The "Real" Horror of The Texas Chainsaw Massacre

I made an entire video about how much the use of darkness can enhance a work of horror, but Texas Chainsaw is unique in that most of the carnage takes place in blistering daylight.
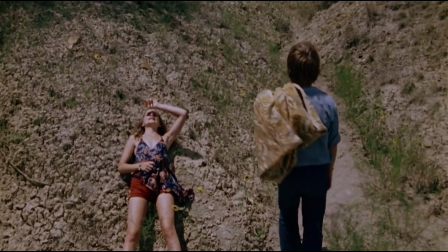12:50 It creates this sense of inevitability to the horror.
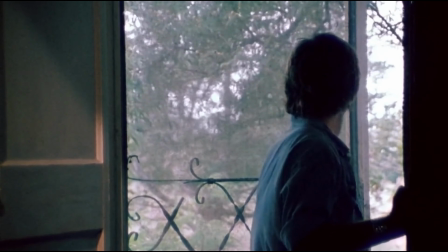12:53 Like, even if you stay out of those dark, scary places, in this world, there's nothing that can save you.
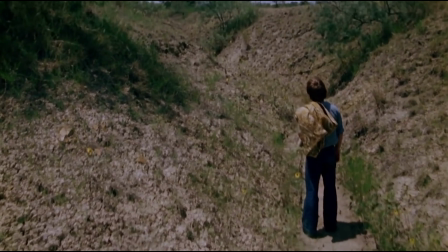13:00 Like the influential Psycho before it, the lead characters aren't stalked by the killers.
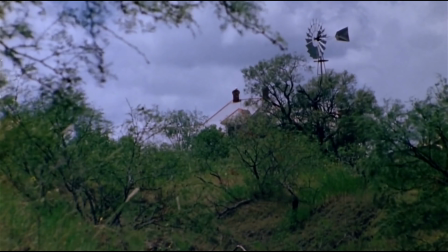13:05 They accidentally stumble into their world. A world where they make the rules.
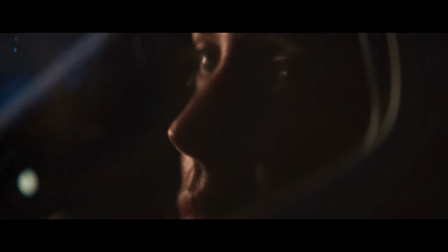13:10 There's no sympathy from them, nor any of the locals. In Alien, no one can hear you scream because you're in space.
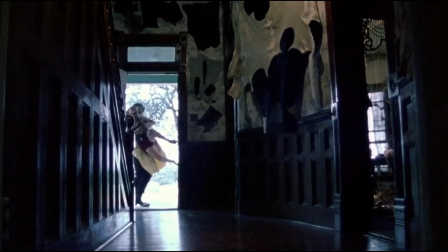13:17 In the Texas Chainsaw Massacre, it's because you're in the middle of nowhere, and even if your screams were heard, I don't think anything would be done to help.
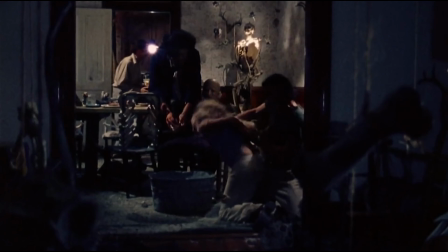13:26 The Sawyers are isolated in a place of rural America where the slaughter of people is no different than that of livestock.
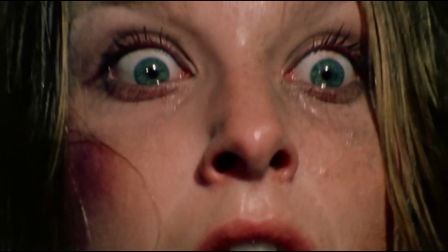13:34 It's simply how they survive. It's vile, simple, and completely devoid of relatability. Despite retroactively receiving names in the sequels, none of the family members are named here in this first film.
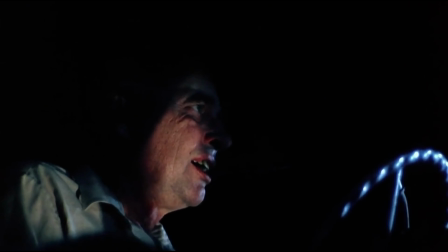13:48 They're simply known as Old Man, Hitchhiker, and Grandfather. Well, one of the family is actually named, and I think I've put off talking about him for long enough.
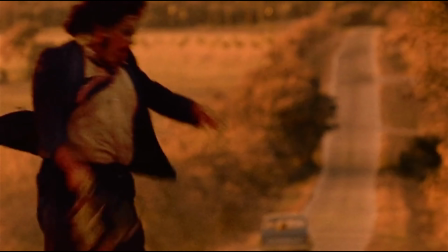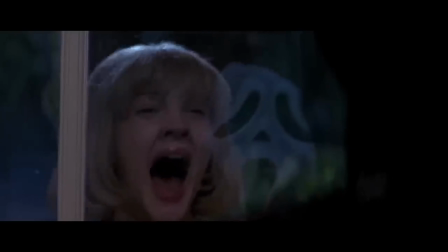14:05 Slasher villains become icons through a combination of multiple factors.
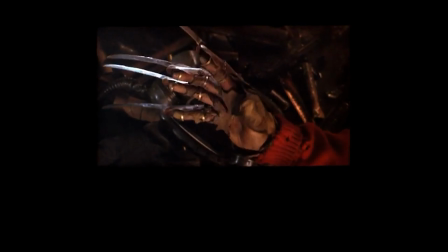14:10 Their signature weapons, costumes, and of course their masks make them the faces of their films and franchises. For me, the best of these slashers are born when their performers imbue them with certain personality traits that audiences can identify them with.
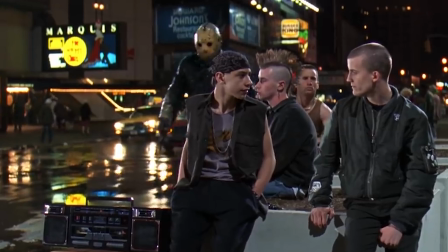14:26 Jason Voorhees, especially when portrayed by Kane Hodder, has this rage that comes through in his movements and brutal methods of killing.
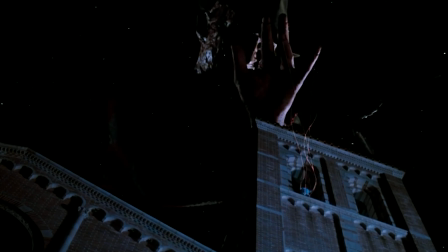14:34 Freddy Krueger's wit and dark sense of humor couldn't be captured by anyone other than Robert Englund.
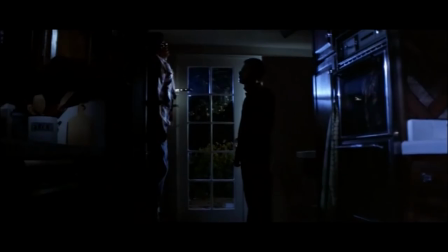14:41 And Nick Castle brought this vacant curiosity to the personification of evil that is Michael Myers. Despite predating all of the slashers that I just mentioned, Leatherface still manages to stand out from the crowd. Icelandic American actor Gunnar Hansen brought this character to life in a way that is still unique when compared to his contemporaries.
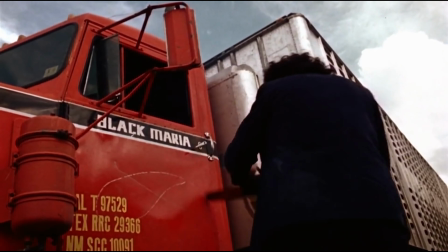15:04 Leatherface's motivations aren't born from hate or even a desire to commit violence or kill.
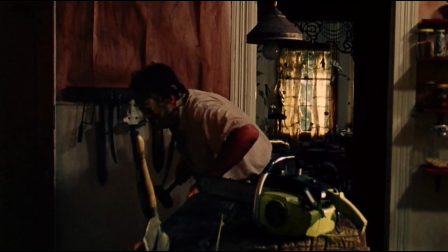15:10 Hansen portrays the character as someone who has an intellectual disability that never learned to communicate properly, even visiting a special needs school in Austin to prepare for the role.
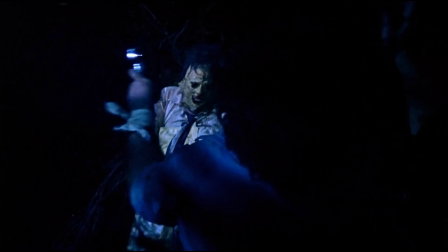15:20 Where Leatherface becomes interesting is, if you view the film from his point of view,
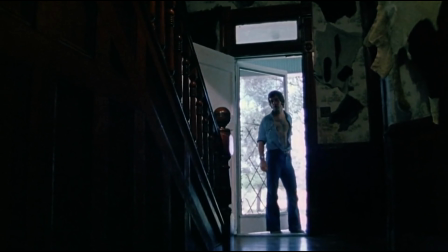15:25 he's simply defending his home from strangers that just barged in one day.
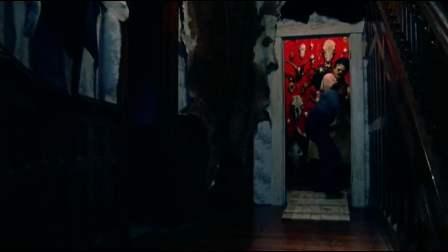15:30 Subtleties and nuances that Hansen gave him suggest that he's more afraid of everyone else in the film than they are of him.
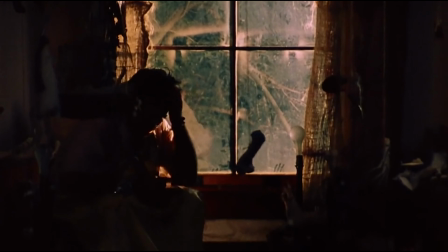15:38 There's this great moment where he nervously looks around the house and sits by the window,
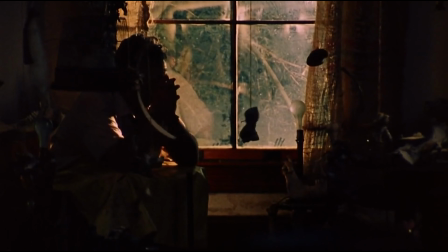15:43 clearly confused as to why his world is being invaded by these outsiders.
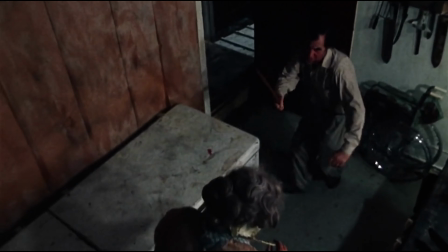15:48 It's kind of sad to see him so terrified of the other members of his family.
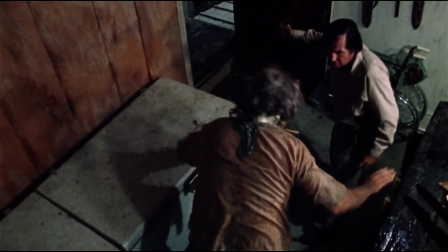15:53 You get the sense that the true evil of the family comes from the father, who forced his way of life onto his sons,
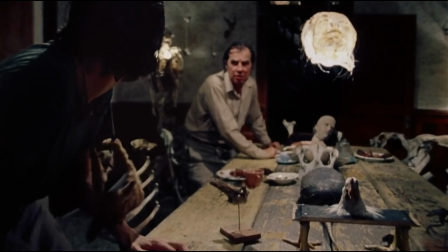16:00 and while one son truly enjoys what he does, I never got that from Leatherface.
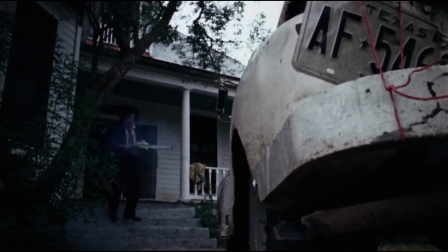16:05 Leatherface wears multiple masks throughout the film,
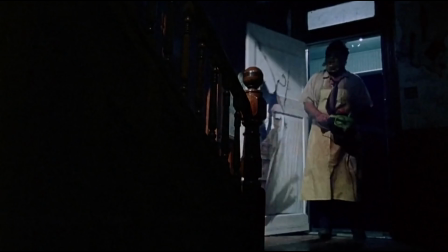16:08 each made of human flesh and each representing a different personality and identity for the character that you can see him inhabit when he wears them. It's a very fascinating character that has been explored and theorized about just as much as the rest of the film has over the years. There are many opinions on what the messages of the film are, and many interpretations of it have been given. One of the more interesting to me is the pro-vegetarian angle of the story.
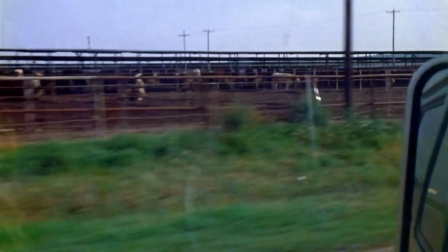16:36 Toby Hooper himself stated that the film is about meat and the treatment of animals in slaughterhouses.